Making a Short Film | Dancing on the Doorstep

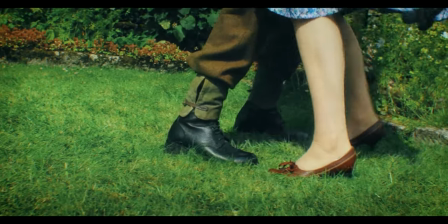297s
She also sourced online some period-accurate shoes, the belt and jewellery. We did toy with the idea of Tom being in his civilian clothes,
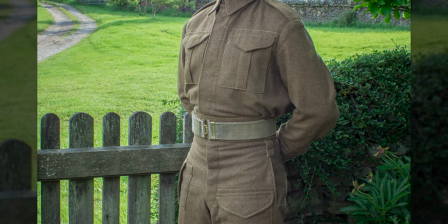309s
but we ended up deciding on the army gear because I think the imagery of it is much more
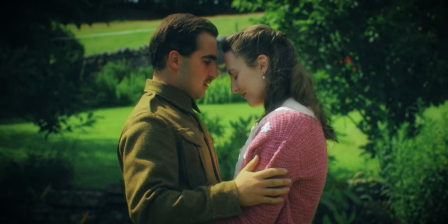313s
powerful if he's in his army gear and she's in those bright colours.
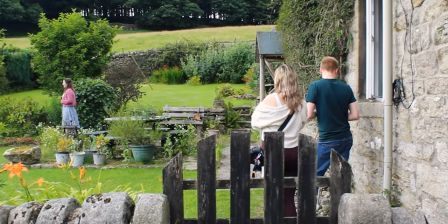319s
So then a year later with all pre-production sorted, Covid restrictions lifted, we could finally get out and shoot in August 2021.
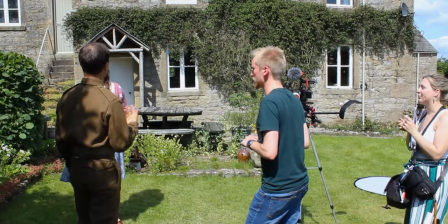328s
This was just a two-day shoot and it went incredibly smoothly. I think something that I've definitely got better at is managing the time on set.
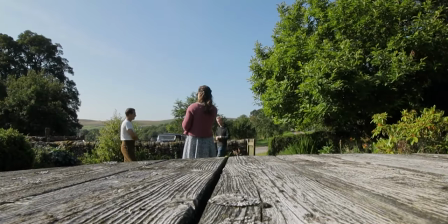336s
You know we got through the script very smoothly, got a lot of options and alternate takes.
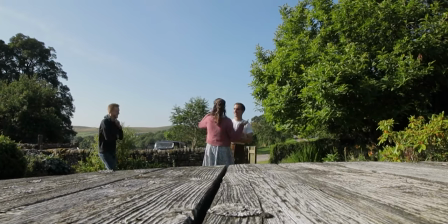341s
We took the entire morning of the first day of the shoot to just plan out the dance.
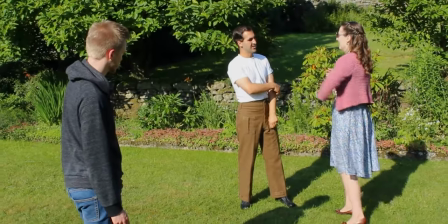347s
So both of the actors are actually dancers as well so they were both very knowledgeable and very experienced,
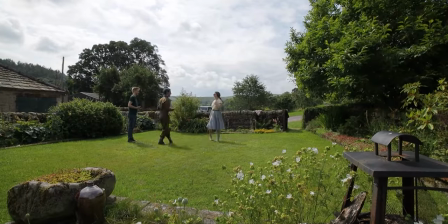352s
they know what they're doing and Tom specifically has also choreographed period dances like this before which is obviously fantastic for this film. I knew the sort of beats I wanted, I knew a few moments that I wanted out of it but they were able to turn that into something more
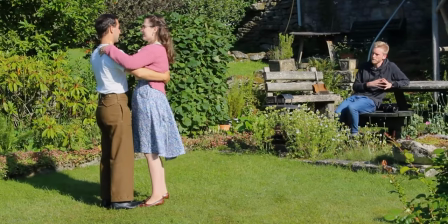366s
technical and it was a great collaborative experience for us to bounce off of each other and we wanted this to actually just look like two
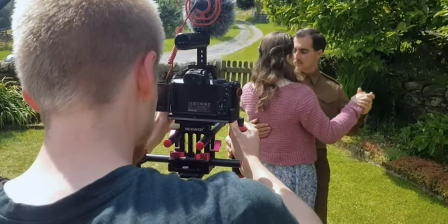373s
people spontaneously having a dance in their garden. We didn't want it to look like a routine that they knew off by heart.
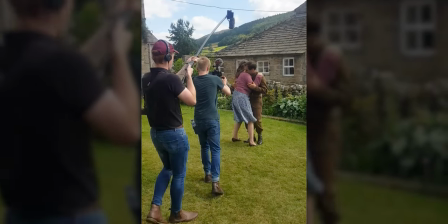380s
So the element of her tripping up over him was planned. I didn't want it to look too perfect.
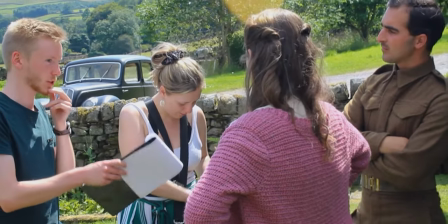387s
And in the end, I was really, really happy with how the dance came out. Charlotte and Tom both did really, really well doing that dance over and over again in that hot sun.
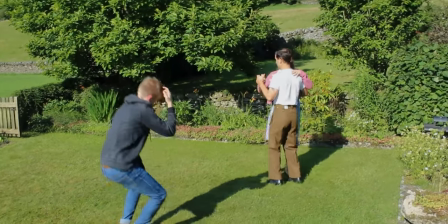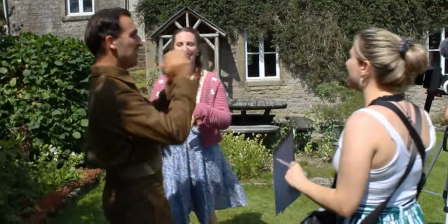401s
On set as well, Joanna yet again wasn't just doing the costume continuity,
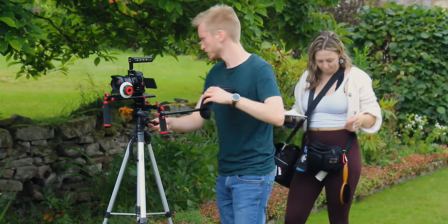407s
she was script supervisor, she was assistant director, she was a runner,
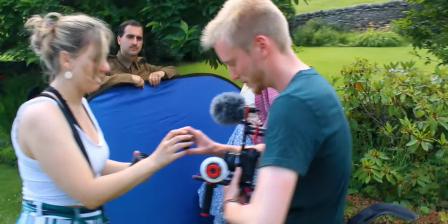411s
she did the catering, she helped me swap lenses, she was wearing so many hats and doing all sorts of different things and I can't thank her enough, she was just incredible and I absolutely could not have done without her.
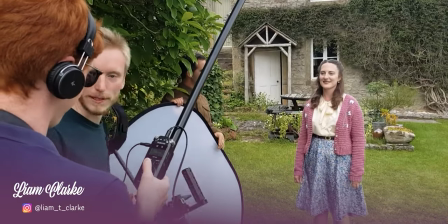425s
And we also had Liam again as the boom operator and he also shot a lot of the behind the scenes that you're watching in this video.
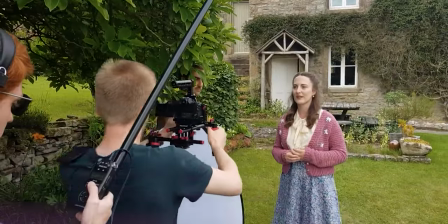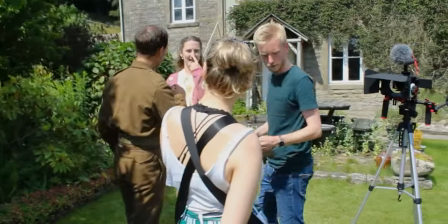439s
Charlotte also knocked it out of the park at the end. She delivered such a fantastic performance there that I really took the time to let it breathe a lot more than I planned to,
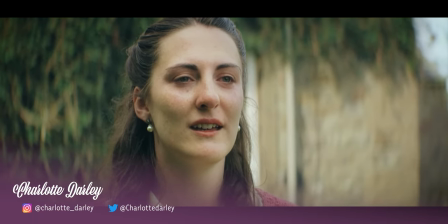449s
managing to get to that emotional place over and over again. You know, it wasn't too subtle but it wasn't too over the top.
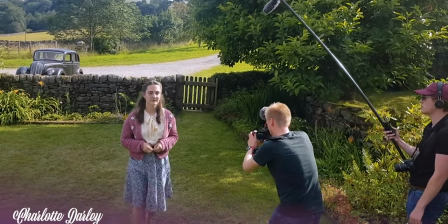455s
She just kept getting like that perfect balance of emotion for that for that final bit.
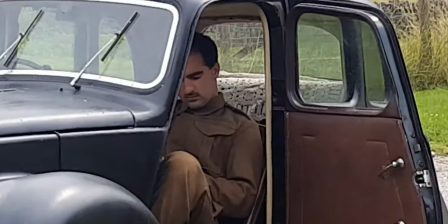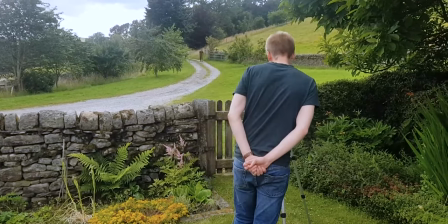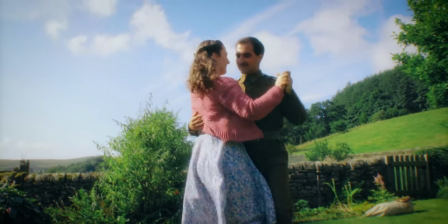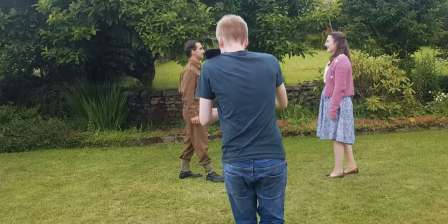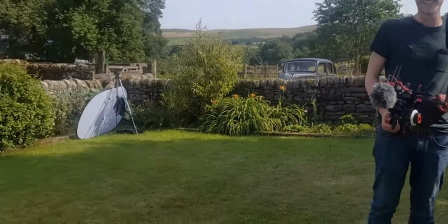486s That's a wrap!
Once all that was done, it was then all up to me to edit.
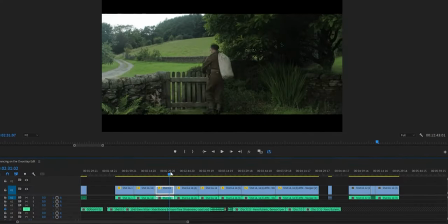492s
Now the edit was actually quite tough. I really struggled to just actually decide on what take to use.
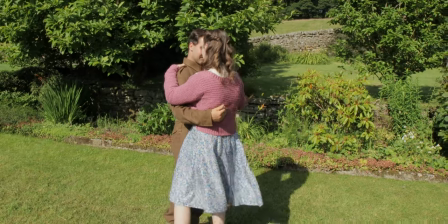498s
I find that that's always the bit that slows me down, is just choosing a take. It definitely took me the longest to get a final picture lock than I've ever done before.
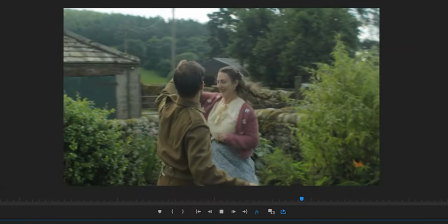507s
Mainly because of the coverage in the dance itself. I edited it a few different times with completely different angles and takes that I might not have expected to want to use,
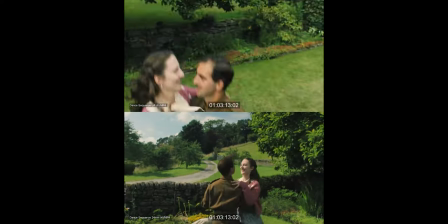516s
just to see if there was another option that maybe I hadn't considered.
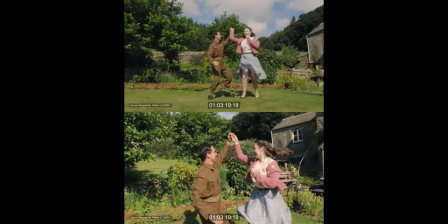520s
I found this exercise, while tedious, really quite helpful, but there was also some bits that just weren't quite working the way I envisioned them. Once you actually put some things into live action, it doesn't quite flow the way you think it will in your head when you're writing it.
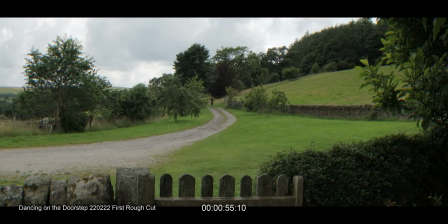536s
And that is part of editing, it's a stage of rewriting the film. But I am happy with the final edit that I got to. It just took me a long time to actually get there.
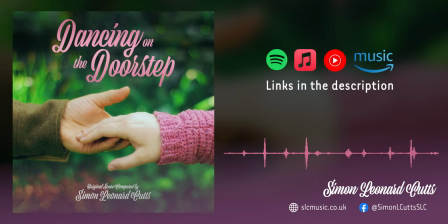548s
Also, once the edit was locked, Simon could then begin working on the score. There's just something so special about an originally created score. You can search the internet for royalty-free music, or you can get licenses for some music and splice it and make it fit.
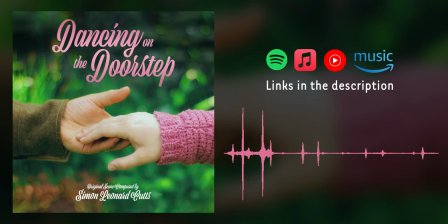564s
But an originally created score specifically for that moment of storytelling is just on another level. And it's just so satisfying and so rewarding. And that music exists for this story. For the sequence at the end, we worked with the guitarist, Nick Elmer, to record the guitar there. And he plays that sequence so softly and beautifully, which was fantastic.
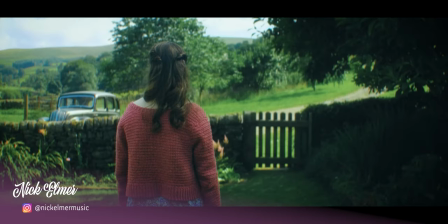587s
When we dropped that in the film, it just elevates that moment so much more. I really, really love that track.
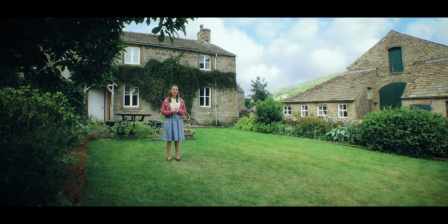594s
It really just helps the emotional punch of that moment.
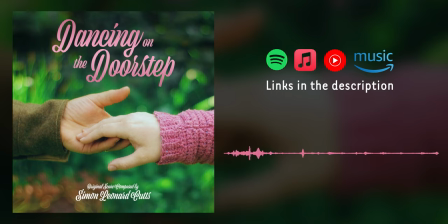598s
And yet again, Simon has just created fantastic, fantastic music for this. You know, I can't thank him enough for just how much work he puts into these films. And it makes such a difference.
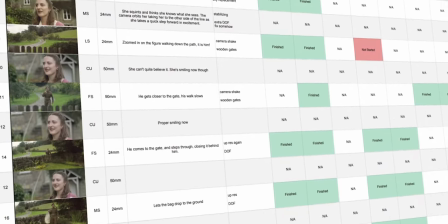609s
It's incredible. I love it. I knew going in that this wouldn't be a very VFX-heavy film compared to my others.
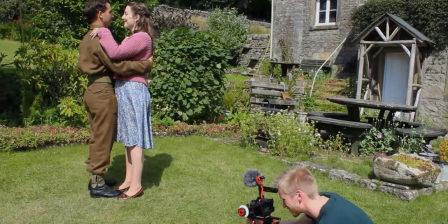615s
The weather was quite inconsistent when shooting, so sometimes it would be a clear blue sky and other times it would be quite cloudy.
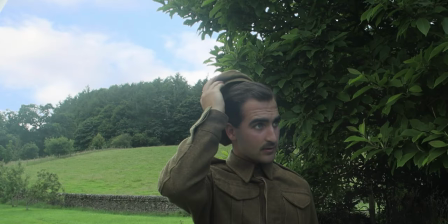622s
I was unfortunately getting quite a lot of blown out skies, so I knew I was going to be replacing some of them anyway. But with most of the effects in this film being sky replacements and background fixes for historical accuracies,
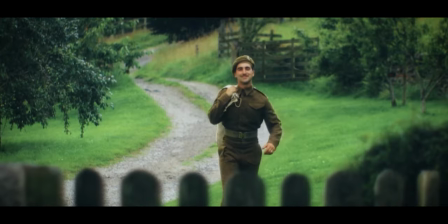636s
replacing the metal gates at the end of the lane with wooden gates, taking out satellite dish and wires.
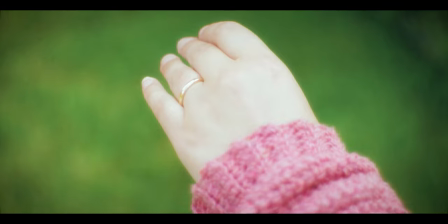643s
The main visual effect in the film is when obviously his hand disappears from hers.
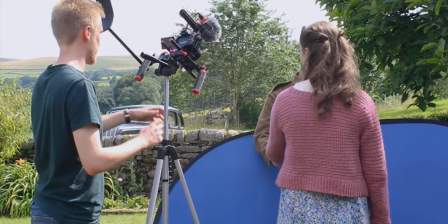648s
I tried that a few different ways, trying to film their hands separately and just have him gently remove his hand. When putting the two separate plates together I was really struggling to get the shadows to match accurately so I ended up just using what we shot actually as the reference plate but I just used that and then cut her hand out using the rotobrush tool in After Effects and then faded his hand
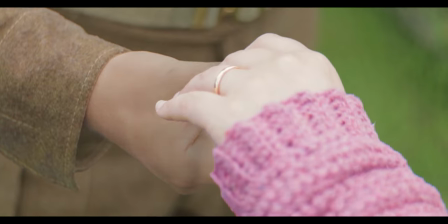672s
away, which again just goes to show you should always be shooting lots of different takes, lots of different options, just in case something doesn't work and then you've always got a different method to be able to achieve the same look. Given that my next film is going to be a completely CGI film, I wanted to challenge myself in photoreal CG.
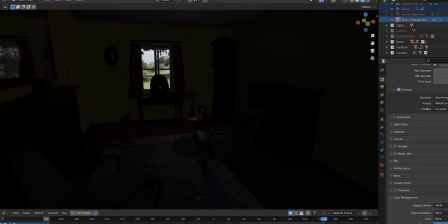693s
So that opening shot is actually completely 100% CGI, apart from what you see through the window. we couldn't afford to have actually set dressed the room to look like that and actually
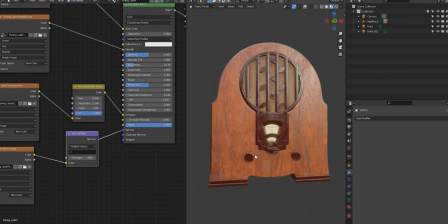704s
purchase a period accurate radio so to be able to do all of that in cgi and make it match so
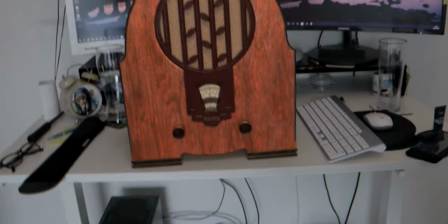710s
that it's not noticeable was a challenge i was really excited to take on and hopefully fooled most of you that was a really really fun little part of the process apart from the render times that was quite a
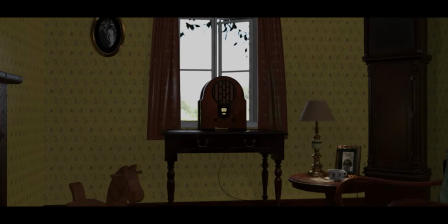725s
lot It was taking like 45 minutes per frame and that shot is like 20
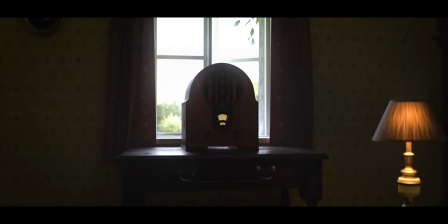730s
seconds long. It took nearly a month of overnight renders just to get that opening shot done. But I'm really happy with how it looks, so I think it's worth it.
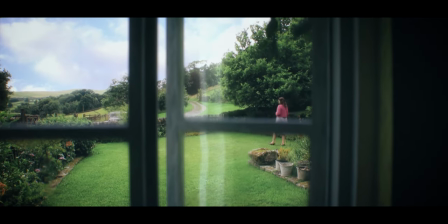743s
And then I came on to sound design. This is a part of the process that I really do struggle with. I find that usually when I'm working, I love to listen to music. So when I get to sound design, it's always a bit harder to motivate myself.
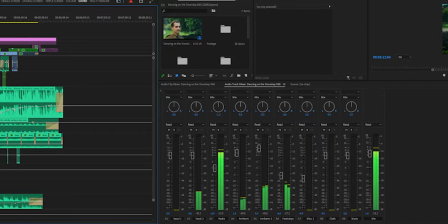756s
But with this film at least it was a bit more simple. It's all Foley effects.
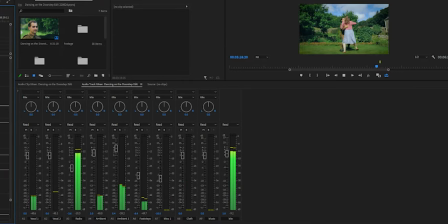761s
There's no sounds needing to be originally created for it. There's no magic or robots. It's all just footsteps, breathing, cloth.
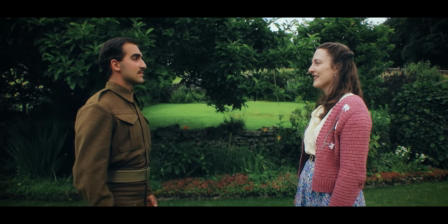769s
The things that fill out the background that you'd notice if it wasn't there, but it is necessary. The differences between the sunny shots and the overcast shots
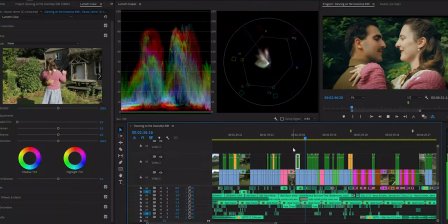780s
was making the color gray quite difficult. and it's another part of the process that I'm maybe not as experienced in.
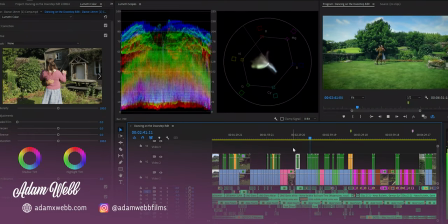786s
So I brought in Adam to do the colour grade for the film. I wanted to make sure there was definitely a different look between reality and their sort of daydreaming world.